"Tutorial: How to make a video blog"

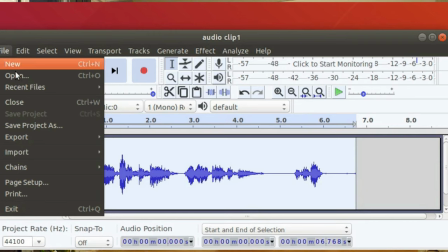[4:02]
Now save the Audacity project and then export as audio to your project folder for your video.
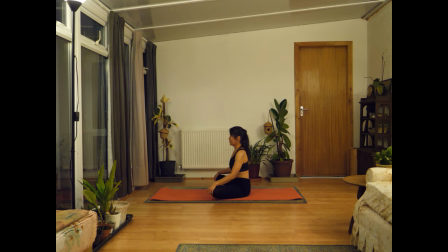[4:11]
Videos have tended to have a landscape format with the proportions set by films made for the cinema or TV, but with many viewers using mobile devices a portrait format can also work well.
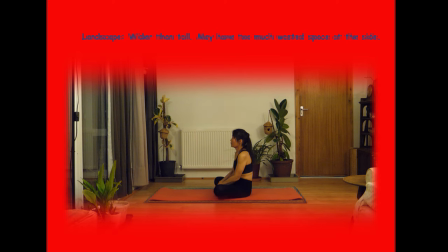[4:26]
Landscape suits wide open spaces or groups of people. Portrait might be better if you're focusing on a single person.
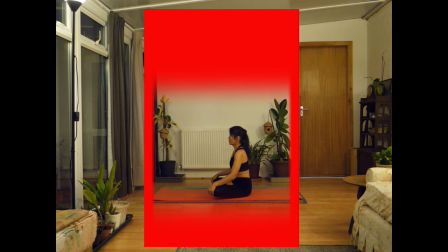[4:35]
Some subjects fit better in a square format video, for example cookery or exercise blocks.
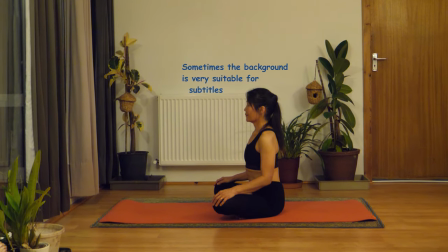[4:43]
Do you want or need subtitles and where should they go?
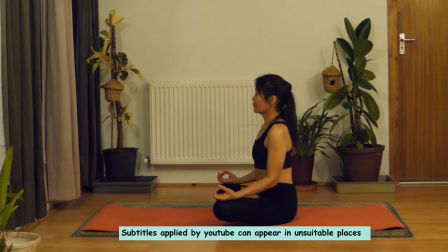[4:47]
Do you want subtitles overlaid over the video where they might obscure parts of the video or can be hard to read?
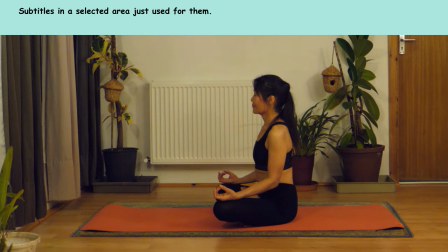[4:56]
Or you could display subtitles in their own space above or below the video.
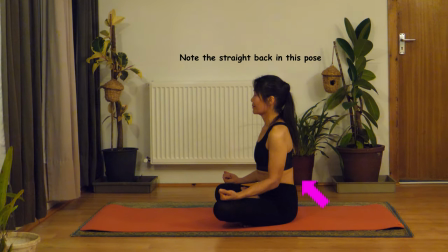[5:03]
You can also position and move arrows to draw attention to specific parts of the video or enclose part in a box. To start with you will probably want to just join a series of clips together, but once you've gained that skill you can do far more to blend one clip into the next,
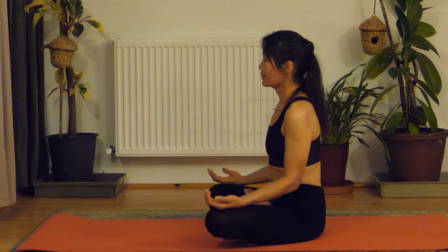[5:22]
or to zoom in on part of the video or pan across an image or video.
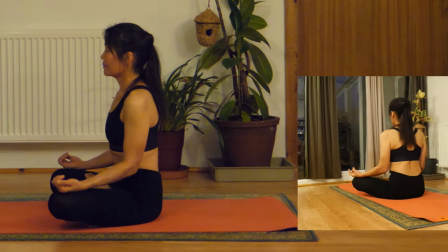[5:28]
You can even use multiple cameras to show different views of the same scene at the same time.
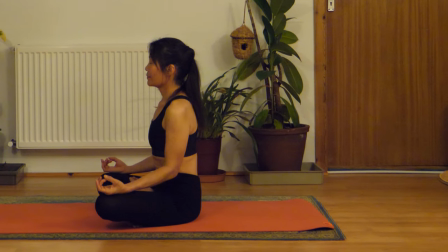[5:36]
In the next tutorial we will start editing our video using the excellent free software CadenLive.